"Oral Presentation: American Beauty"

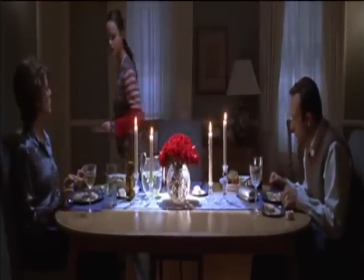[7:58]
All of these images are in direct contradiction to the pictures that open the scene.
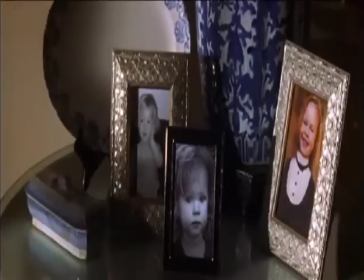[8:04]
The scene opens with pictures of the family with Jane as a young girl.
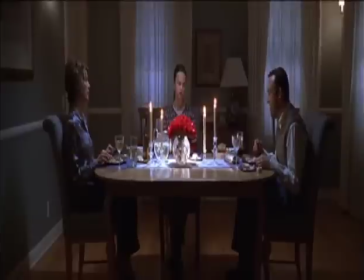[8:09]
They're all together, and they're all very happy images. But after this montage,
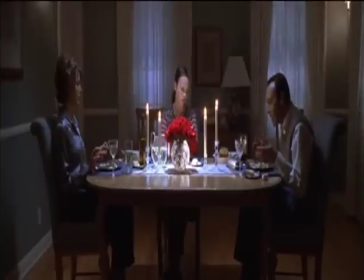[8:16]
we then cut to a wide shot of the three of them at the dinner table. and as the camera begins to move
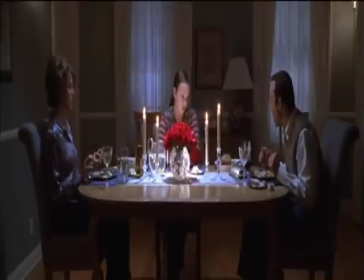[8:24]
in tighter we can see that the family is no longer in the happy place that they were before
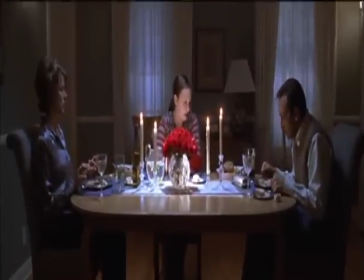[8:29]
the scene opens with a light-hearted song and
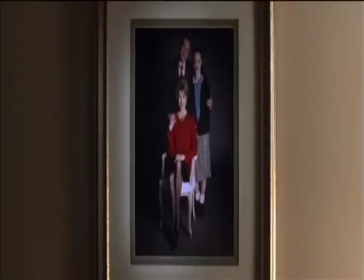[8:35]
which continue which continues into the dinner table scene although the volume has been lowered and this
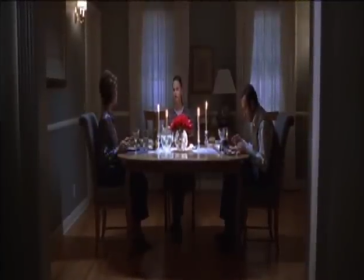[8:42]
also lowers the light-heartedness that the music conveys and makes the scene seem a little more are sullen.
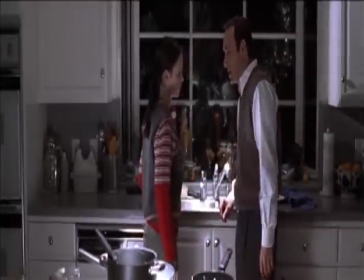[8:52]
When Lester and Jane go to talk in the kitchen, there is no music and it is only their strained conversation that we can hear.
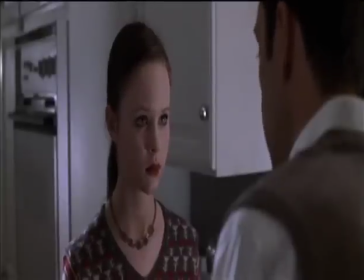[9:00]
This really emphasizes the tension, especially in Jane's part of speaking with her father and speaking personally with her father.
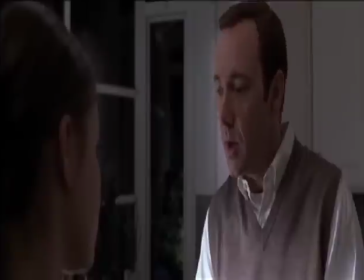[9:10]
All this changes when I didn't say that, it's nobody's fault.
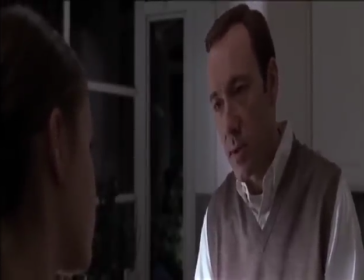[9:14]
And his view through the camera, all dialogue is gone and a non-diegetic orchestra begins to play.
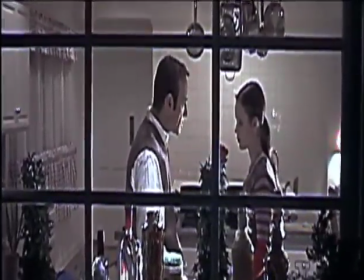[9:22]
The song that we hear is very melancholy and adds to the sadness of the scene we are witnessing.
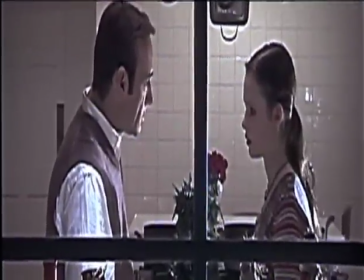[9:29]
Lester is unable to connect with his daughter and the score emphasizes hopelessness that he begins to feel.
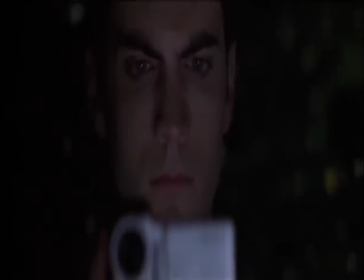[9:37]
The film American Beauty fits into the genre of drama.
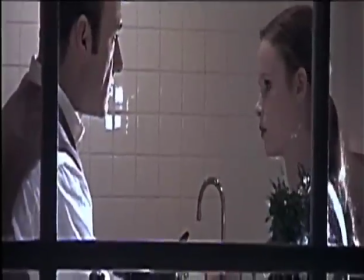[9:40]
This is because of the dark subject matter, such as the dissolution of a marriage and the ultimate ending with the lead character's death.
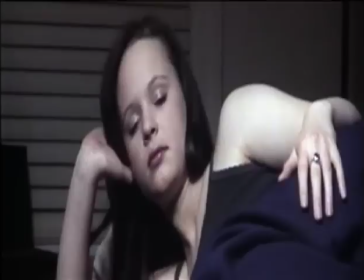[9:49]
The film also somewhat fits into the coming-of-age genre.
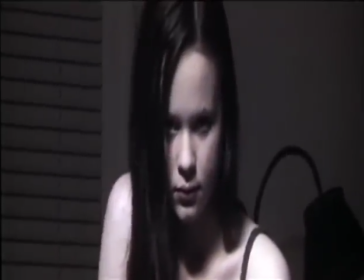[9:52]
The main character's daughter is in high school and experiencing her first love and discovering who she is, but her father is also growing up in a sense.
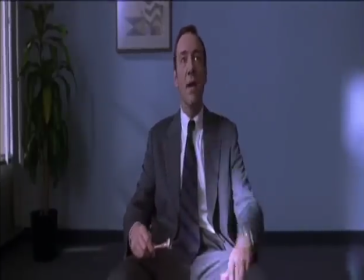[10:01]
Lester Burnham has realized that he is no longer happy and decides to seek his own happiness, finding himself along the way.
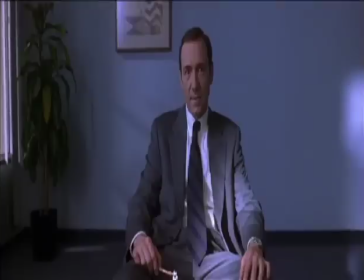[10:07]
Although he is physically a middle-aged man, perhaps this is his coming-of-age journey. I chose this film because of its deep, personal, and lasting effects that it had on me.
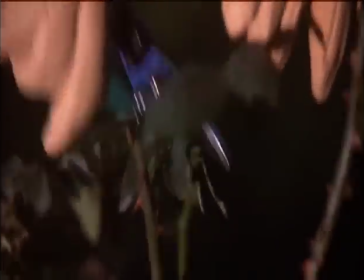[10:16]
The idea is that not everyone is meant for a beautiful house with a lawn and a white picket fence, and that beauty can be found in what may seem to be the ugliest places.
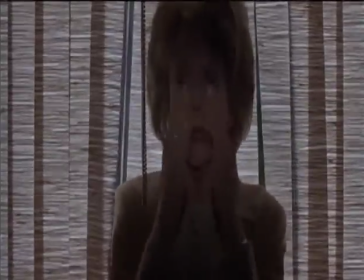[10:24]
The film itself is both funny and meaningful, and the performances were inspiring. The film American Beauty truly made its mark on American cinema.
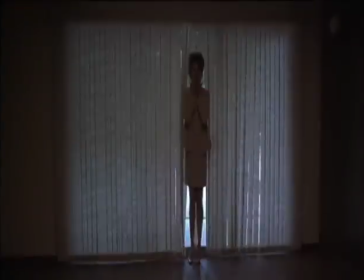[10:32]
Its themes of anti-American dreams and finding oneself truly resonated with many at the time of its release and continues to strike a chord with audiences today.
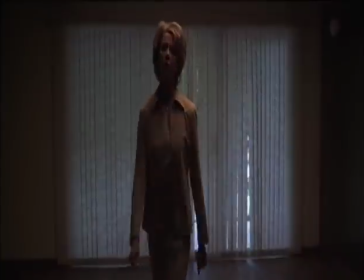[10:41]
Sam Mendes truly captured many issues that are affecting so many families and even found the beauty in these imperfections.
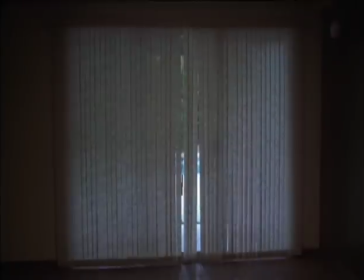[10:46]
American Beauty is a stunning film, both in its visual images and moving performances.